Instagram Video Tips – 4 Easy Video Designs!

As you know, I love to show tips on video editing for social video, and today I'm going to share four cool square video designs and a heap of tips to make your Instagram videos more captivating. In fact, these designs are great for square video, whether you're creating for Instagram or Facebook. You can see many of these design concepts I share executed in videos created by people like Gary Vee. Gary has an awesome team of creators that keep pushing the envelope. Let's dive in. Hey, it's Gord here. Welcome. If it's your first time here and it's your passion to make great videos, become a ninja at video editing and learn more tips on how to succeed with video and marketing on YouTube,
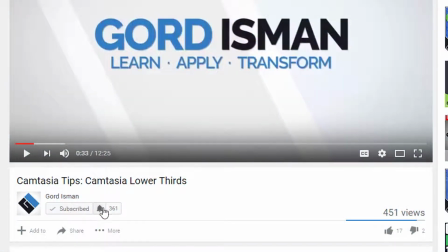0:49 then make sure you hit that subscribe button and click the bell notification icon so you don't miss a thing.
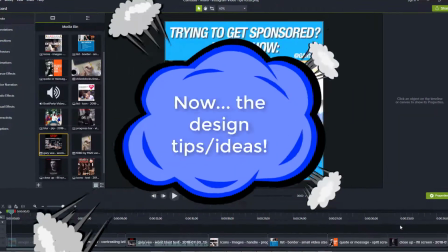0:56 Okay, to start things off, we're going to look at some examples of Gary Vee Instagram video designs to get some cool tips.
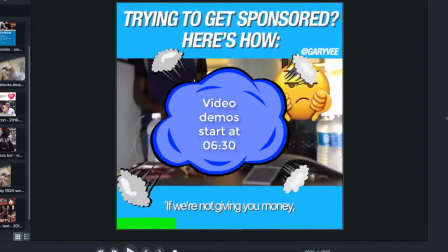1:04 And then after we go through these first few examples,
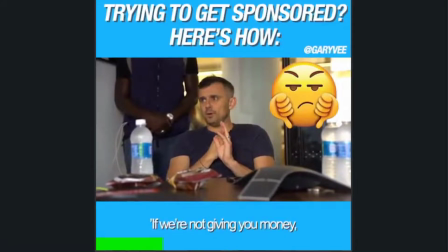1:07 we're going to then take a dive into some real cool visual designs that I created based on a lot of these principles. In this first picture, we can see here that we have nice big bold text with drop shadows to show nice contrast against the pale blue background.
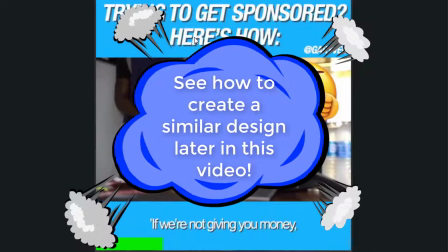1:24 So it's important where you can, when you're using border solutions like this, to have nice standout text.
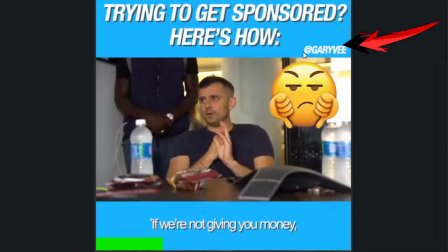1:31 You can see there's also an at Gary Vee. This is his handle in Instagram. So this is important for shareability. So this is a good thing to do if you want to have others discover you on Instagram based on how you share out your videos.
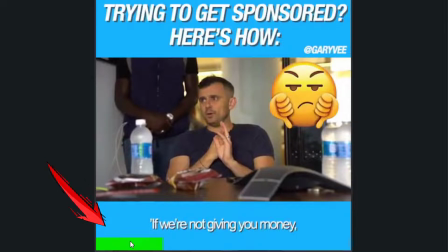1:45 There's a progress bar, which is something I talked about in a previous video, how to do four varieties of this. So if you want to check that out, just click on the information in the card or in the description below. You also see down here, we have text,
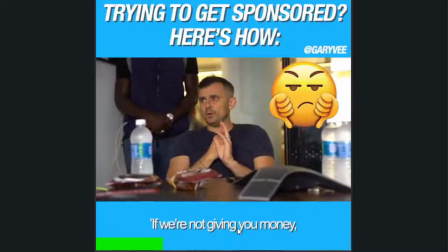2:00 and the text that Gary's using is something that's cycling through the speech, the narration. So you could do this as closed captions, or in this case, they've done it as text that will, you know, go on each sentence at a time. Now you can see here that this is more like your standard square video where we have in the middle a
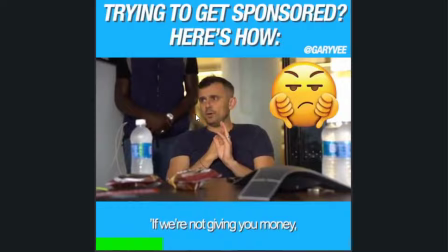2:21 16:9 widescreen shaped video repurposed inside this square. So this is a common practice with these kind of borders. We also have an emoji, which is kind of cool because it just adds another interesting flair to the visual.
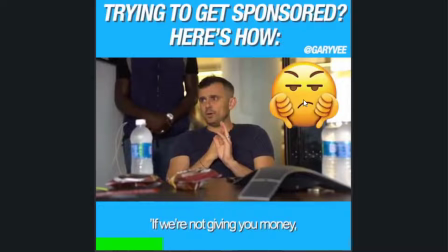2:38 And you can animate things like emojis, or you can just leave them in static.
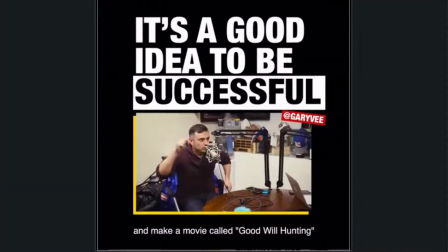2:42 It's up to you. In this next picture, I want to just point out a couple of things. Notice how the black border goes all the way around and the picture is more inlaid and it's not out to the edges. So you can see there's a much smaller footprint used for the actual video component, and there's more real estate dedicated to the title.
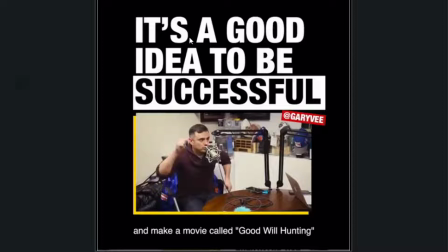3:00 So you can see how nice the white text looks against the black, and as well the inverse with a rectangle, a white rectangle in the back and the black text on top. So lots of cool techniques with the text. And again, this is a static title that stays.
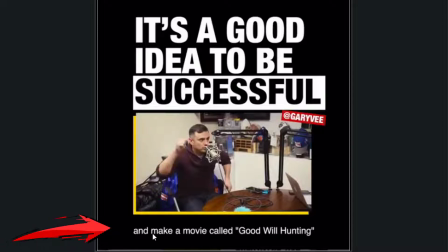3:16 And then on the bottom, again, the talking narration details are shown as he's talking throughout the video.
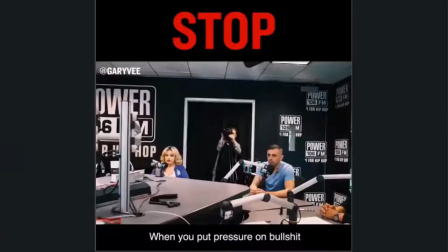3:24 In this next sample, this is a little video clip I have in here. He uses what I call the word blast technique, and I think it's kind of cool because I'm just going to play this here for you to see it.
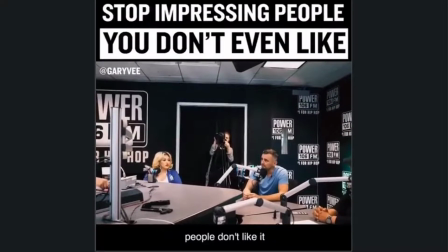3:34 When you put pressure on bullshit.
So as you can see, it blasted the words 1, 2, 3, 4. It even had the color red in there, and then it printed the whole effect at the end, meaning the whole title again. So it's very cool because it's visually impacting and startling.
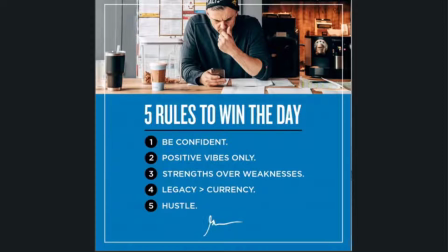3:52 In this next picture, we now see a very interesting concept for design. We see very little space is devoted to use for the video. And I'd say about 2/3 of the screen has this nice blue background.